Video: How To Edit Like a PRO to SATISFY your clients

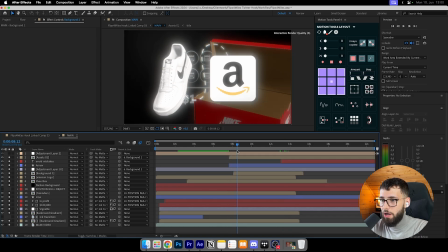So when I'm moving this background up, I already had these animations starting.
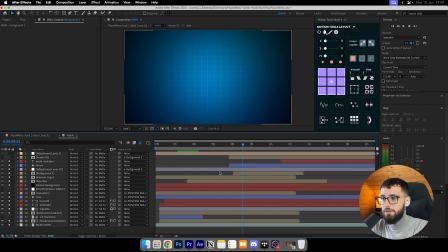So it's not like a blank paper like this. Other than that, people just were like, okay, where's the animation? Like, what is it? This like, So I was like, okay, let's just make it smooth and then have like all the animations while it's,
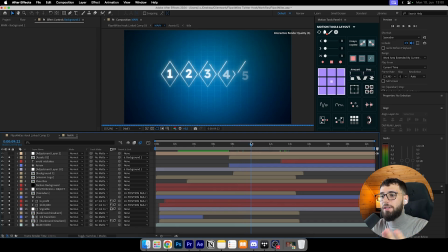positioning up, like while it's sliding up, have these already loading in. So people are like, okay, that's the next one. That's the next one. So like they cannot click off. So yeah. Then I have like this beautiful arrow, avoid mistakes. When he says avoid mistakes. And until that, it looks like this.
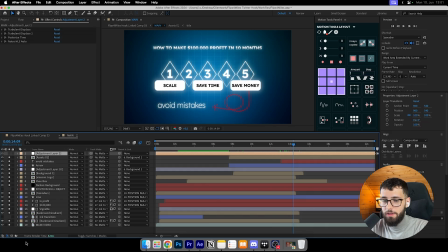And then it looks like this at the end. Final thing is the effects on the top. And the effects on the top are like, that's the one thing that makes it like so clean. Because otherwise, maybe the shoe is like, animated like roughly, like the 3D file is like roughly animated.
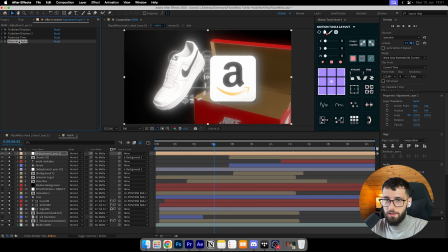But with like these 4 effects here, you can make it like look more appealing, aesthetic.
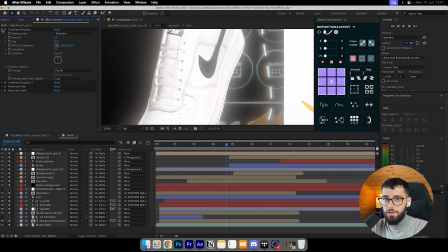So I will show you what I added. And first thing I added was, I had all these things already from different files, like all these different compositions, different projects already made. So I already knew what I was doing. So yeah, adjustment layer.
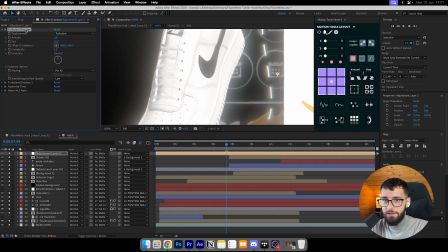And then I had a turbulent displace with amount 2 and size 20.
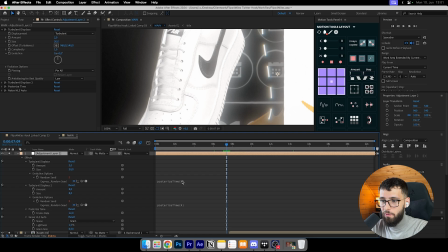And posturous time with random 6 added. If you click here, Alt here, you can add this command. And then just duplicate the command and edit the size and amount to 8 on the second one.
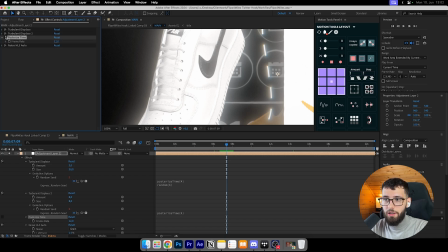And then you add posturous time and make it 12. Because posturous time, what it's going to do is, let me just make it to auto.
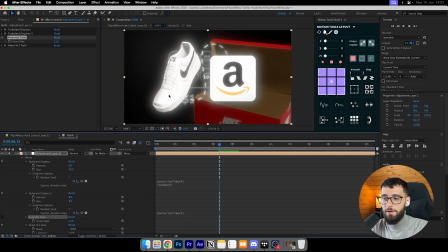It's so smooth because it's 60 frames per second, as you see. And if you add posturous time, it's going to add less frames. It's just going to like remove frames. It's just going to be 12 frames per second. And you might ask, okay, why is that good? Actually, people can actually like process it in their brain, because if it's 60 FPS all the time, when you're animating it, it looks smooth, it looks good, you're like, okay, now it looks good. But if people are watching like a video, that's not the same as when you're fully there with your brain and working on this project. It's just more processable for the brain, and that's why it looks like better on animations only, of course, not on camera. On camera it looks horrible, but on animations it's perfect.
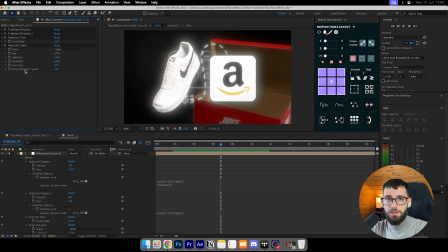And then I added noise HLS auto, and this is just basically grain, which you see here, like all these grains.
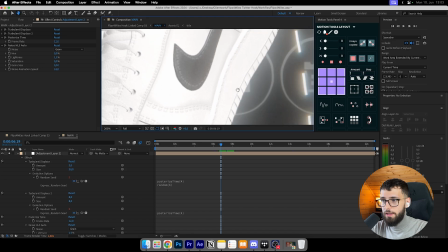If you have like full, you will see there's like this grain here, this particles,
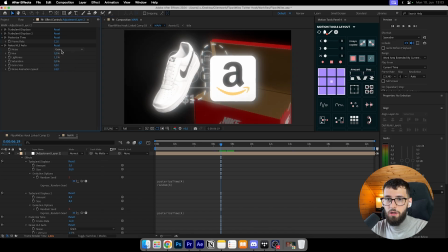and I set this noise to grain and lightness to 1.5. You don't need too much. Grain size to 0.5, so 0.5, and then noise animation speed to 24.
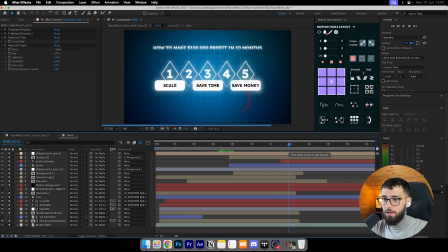And that's it basically. That's the animation on its own. All the stuff that I did in After Effects, that's it all.
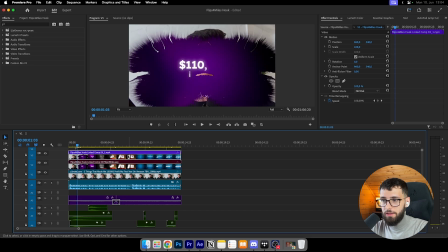And then I just added basically, I just rendered it out in After Effects like this, exported, added render queue, and I just selected the folder that I want to have it in, and then I added it into my timeline.
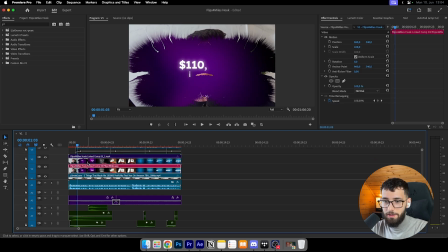Although I have this After Effects on my timeline, it's just easier if you have like the video rendered out.
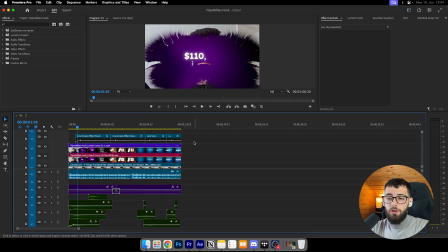It's just easier to showcase to you guys, and it's also easier to work on when I'm editing the audio.
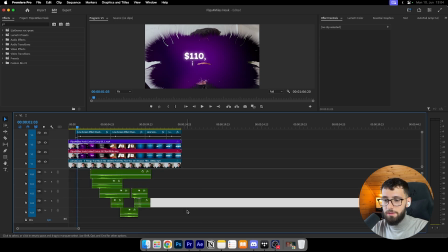So all these things that I added was later on once I finished the animation.
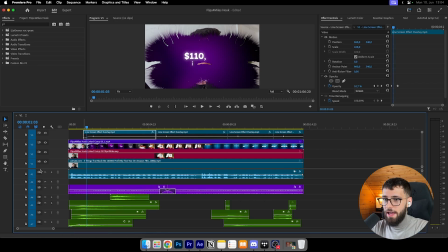So what I did also was add this line screen effect overlay.
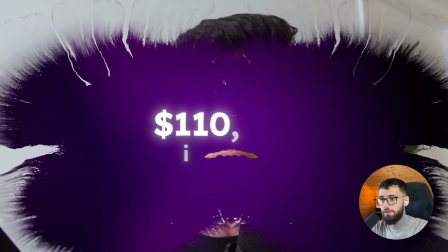And if you can see on your device now, these subtle lines here, let me show you actually.
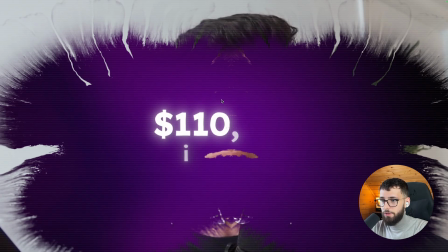These white lines here, these screen lines, what you see here. So there is no lines, and this is with lines.
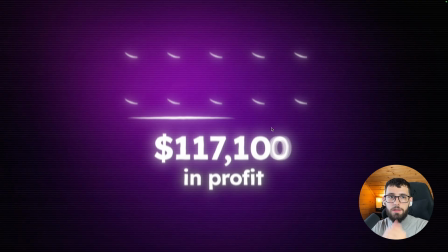And this is with subtle lines. This looks like so much more clean, and I just added like a kind of like a transitioning
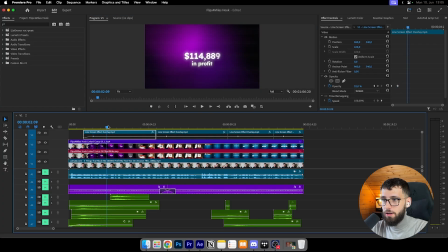to have like these things like showcased on the screen. Because let me just show you.